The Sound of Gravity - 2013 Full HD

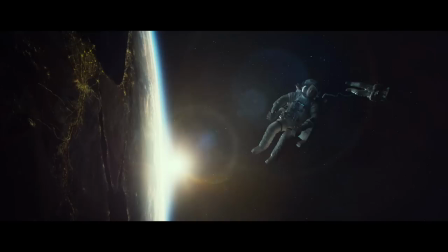The sound in the storytelling of Gravity is very important. There's no sound in space. So you're in the vacuum, sound cannot be transmitted to the atmosphere. Nevertheless, sound is transmitted through interaction of elements,
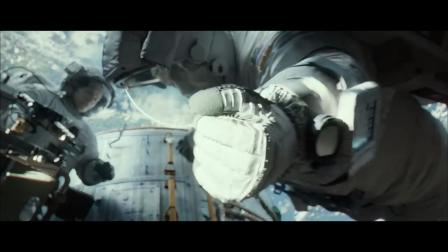meaning that if our characters grab, touch stuff, the vibration of that will travel into their ears, and so they will get a muffled representation of that sound.
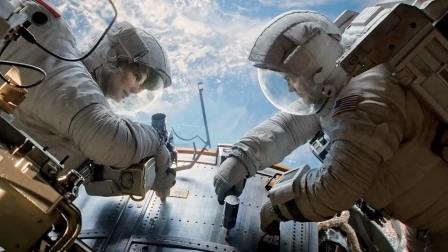Gravity is a film that is designed itself for surround system. The sound is constantly traveling. It's very dynamic. It's geographically very literal, meaning if one character is talking behind you, the sound is going to come from behind. He had a pretty ironclad grip on what he thought the sound should be. He understood the science himself because of the way he designed the movie. He was completely immersed in the suits and the shuttles and what you could do and what you couldn't do
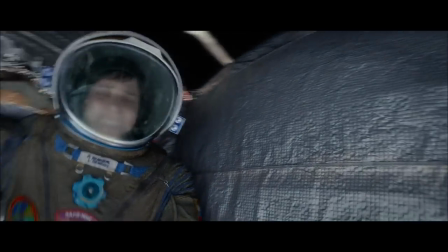and how you would get from here to there if you just had a tether or whatever the science happened to be.
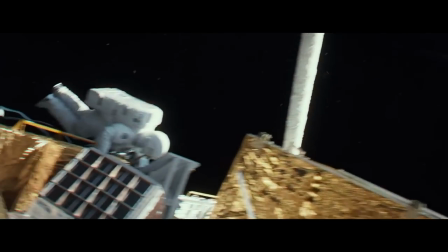All the Foley, everything that they were doing, loosening the bolts and moving things and opening doors and everything, all came into the form of transducer recordings, which records vibrations rather than regular airborne audio.
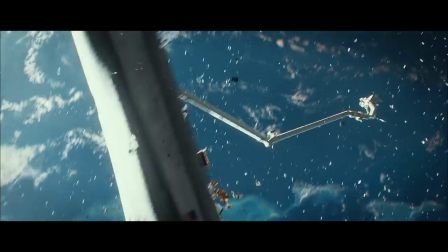And really the whole layer of sound effects are those recordings.
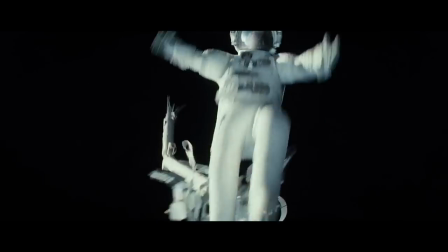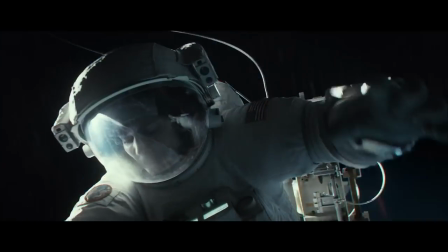And that gave us this fantastic kind of halfway. We're sort of dabbling in see an event and have a sound to go with it, which is a lot of what we normally do. Then the compromise of hey, there's no air, you have a helmet, you couldn't hear that, how would that happen? So we kind of split the difference there, basically, in terms of the science of it.
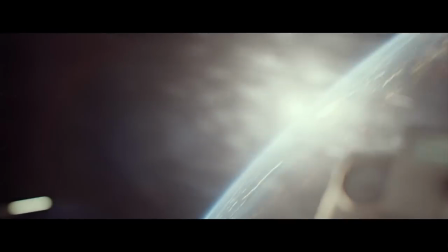There was a fair amount of production track. George and Sandra did a fair amount of stuff.
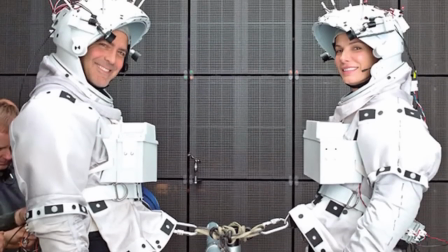They did some stuff in sort of like a rehearsal mode, where they were basically doing read-throughs.
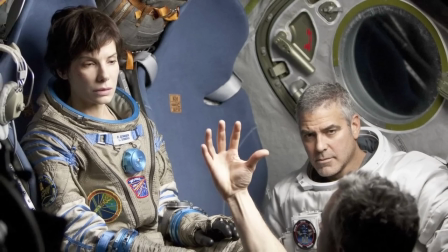And some of that stuff is in the movie. There's a fair amount of stuff which was when they were shooting George and Sandra within these rigs. They were mic'd up, and I think they had mics like this kind of mic. And a fair amount of the movie is from those recordings.
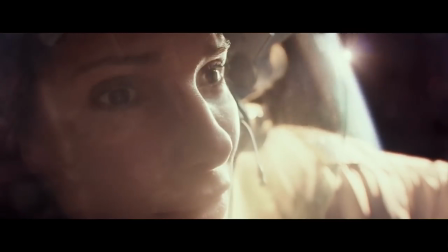And then we also did a fair amount of ADR.
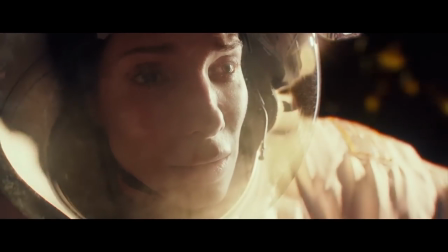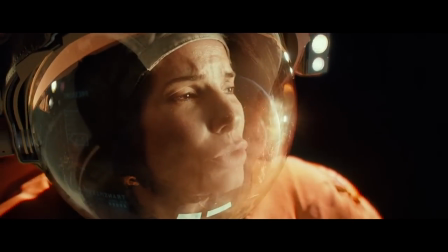Houston, do you copy?
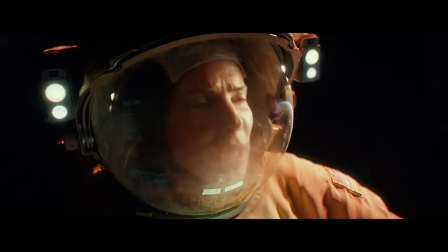Houston, this is mission special.
And one thing about that track, which was kind of fascinating, this is one of the things that Alfonso and I worked on, was the more futzed the voices became, the more kind of realistic that is,
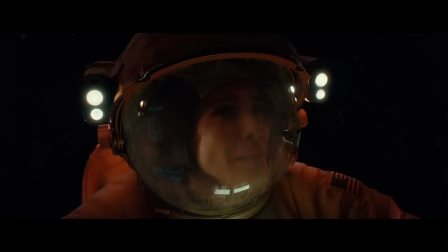but the less emotion is transmitted to the audience. Some of those sounds are, crucial to conveying the depth of emotion.
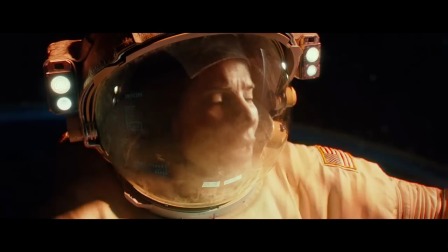So we were constantly twiddling the futz, trying to make it less futzed or more futzed based on what was happening on screen.
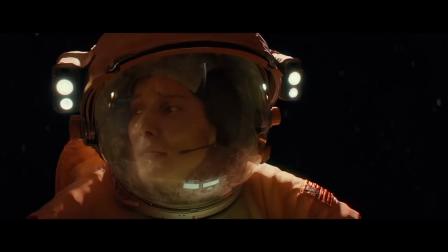Something that we did specifically for Gravity is that the music is composed for surround. Here the music comes from different places in the room, and it just travels and moves and clashes with other musics that are coming from other places.
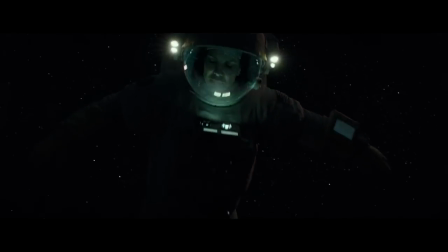Please copy.
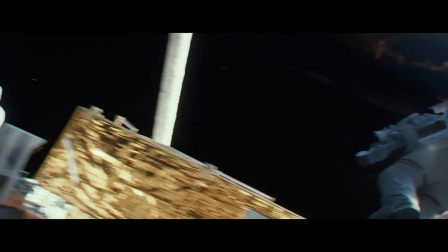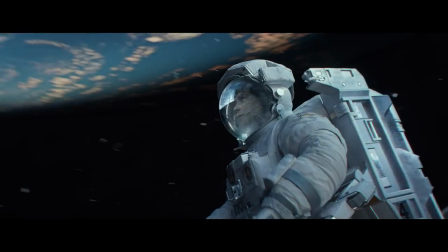The other really big item was that the voices would pan with the characters. So it was decided that we would pan the voices with the actor. If Sandra's here, her voice came from there. George would be like this, his voice there, and we would track that around.
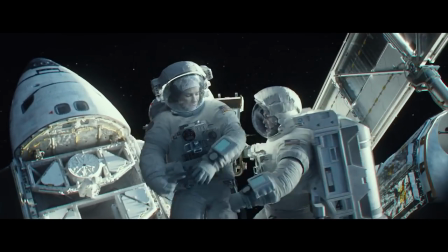Wherever they went, we would make it follow.
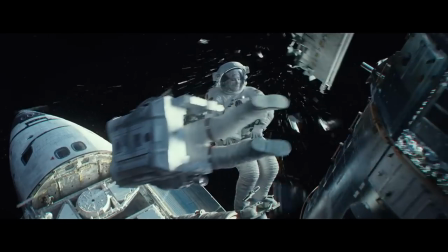That has a fantastic side benefit in that it both focuses you where people are,
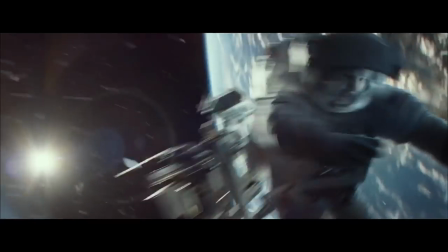and a lot of times in the movie stuff's flying around it. It helps you focus where you are geographically.
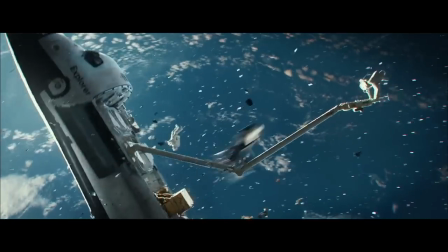But it also, at the same time,
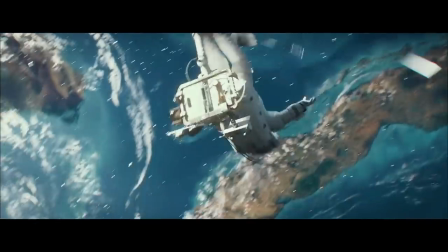makes you feel more disoriented, more like you're untethered and you're floating around.
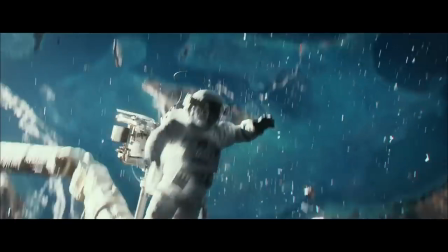Don't detach that arm to carry you too far. Listen to my voice. You need to focus.
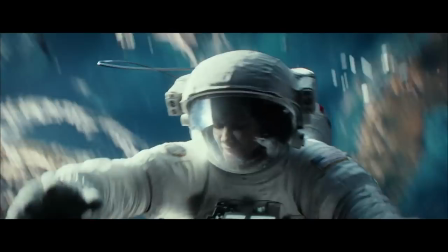I'm losing visual of you. In 2 seconds I won't be able to track you. You need to detach.
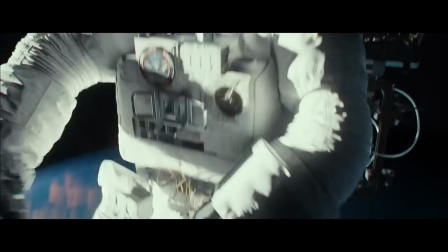I can't see you anymore. Do it now. Houston, I've lost visual of Dr. Stone. Houston, I've lost visual of Dr. Stone.
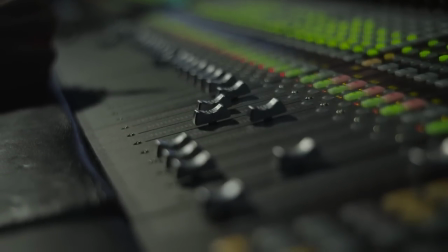We did the original mix in 7.1, and that was very exciting. And then when we redid that mix in Atmos in this stage, we doubled down.
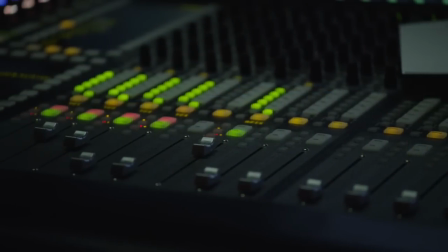We made it even more precise. We followed the actors as closely as we could and really went through great effort to make the voices follow the actors around.
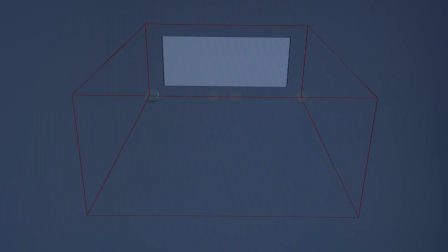Then we also had height so we could make them more elaborate pans, and that was a huge unanticipated joy. We were doing a similar flying around idea with the score as well, and that was really complicated.
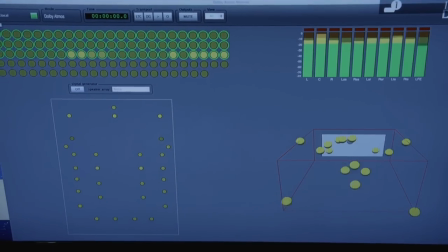We sort of basically untethered everybody and unclipped everyone and let everything just kind of float around to its own sort of level.
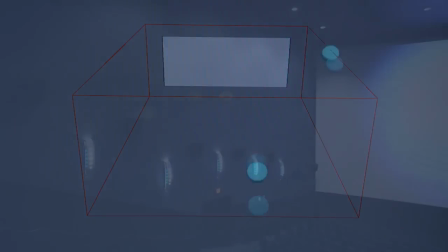I think that Dolby Atmos is the sound system I always dream of.
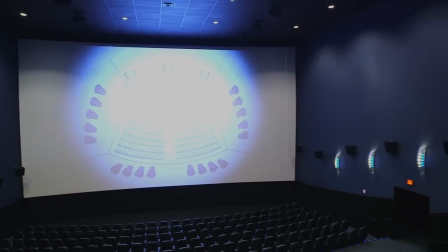It's a system that offers a perfect separation, depth, a full range in every single one of the speakers.
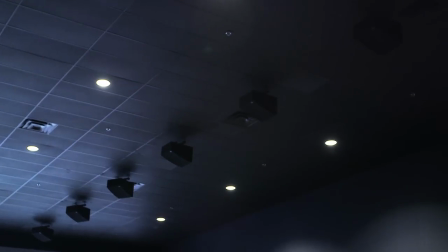The speakers on the ceiling also complement into the experience of the immersive experience of cinema.
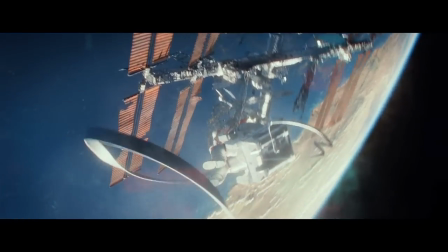I would use this system any moment.
You have to brake! Can's empty.
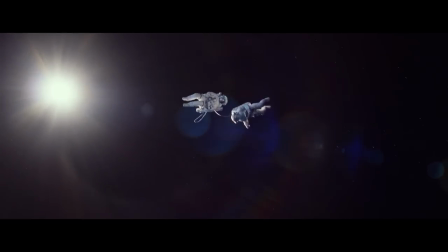We're gonna hit hard. Grab a hold of anything you can.
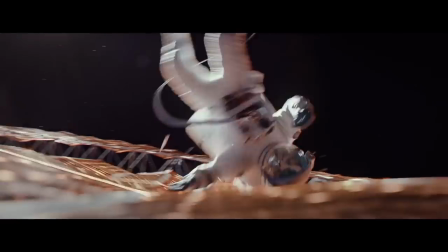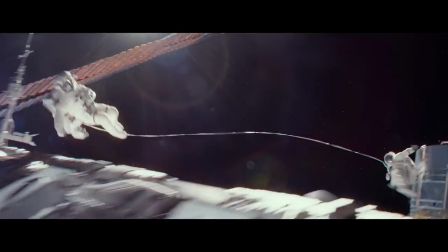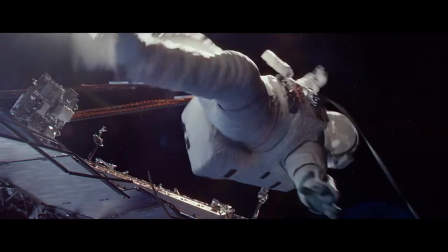There are two basic challenges. One is, as always, being clever and being smart about your choices and focusing your energies on the scenes where you can really do things that would show off the atmos,
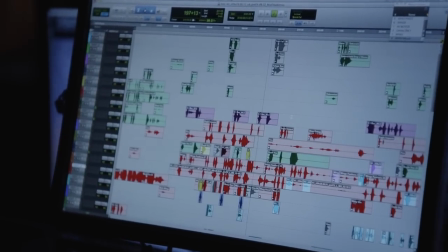or the sounds that you have can be better reproduced in some way. And then the other question is when not to do that, when to just, hey, it sounds pretty good. Well, why should we change that? And that's one of the beauties of it, is that it's a really open platform.
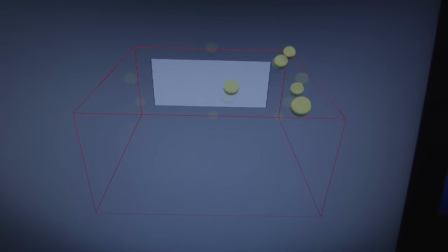So you can really do wild things, and you can spend a lot of time, and you can pretty much repan everything if you wanted to.
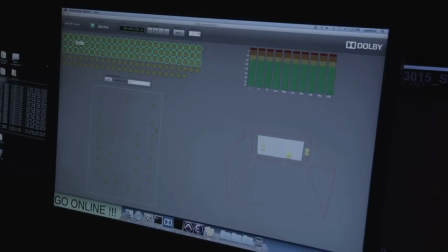We essentially did that on Gravity.
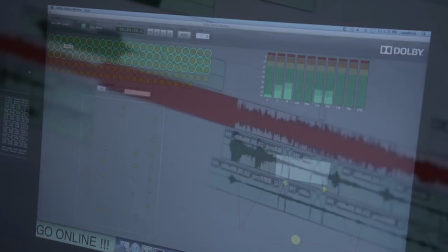The dialogue was already 90% there, because the dialogue being all mono, essentially we made all the dialogue into objects. And then the pans were already there to the 7.1 platform, and it was just up to us to push them out here and there as the situation required.
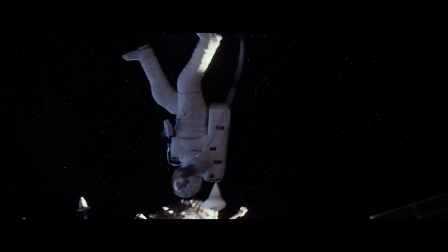Everything that you learn helps you appreciate what a rare and fantastic collaboration that is.
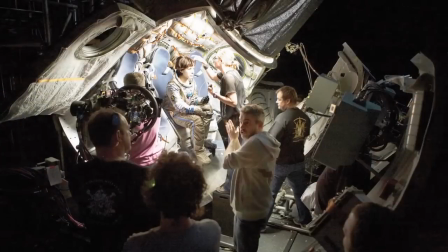And particularly in a movie like this, where Alfonso is really reaching for
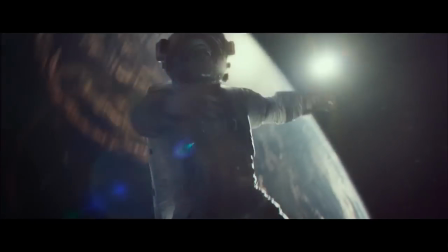greatness and achieving it left and right, you have the responsibility to help him achieve the soundtrack as well.
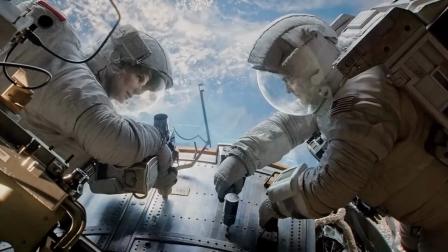And this movie for me was not taking your role for granted,
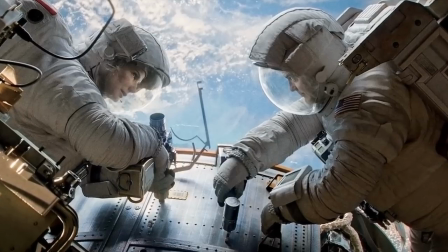that everything that we worked on day in and day out during the mix, there always seemed to be another level that we could achieve.
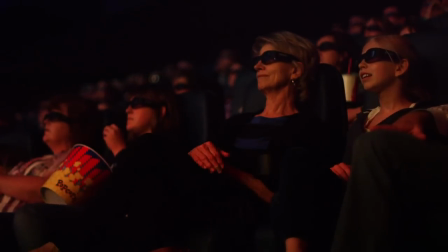I mean, what inspires me is the cinematic experience. A cinematic experience that is a language in itself, and as a language that you use tools. And sound is one of these tools.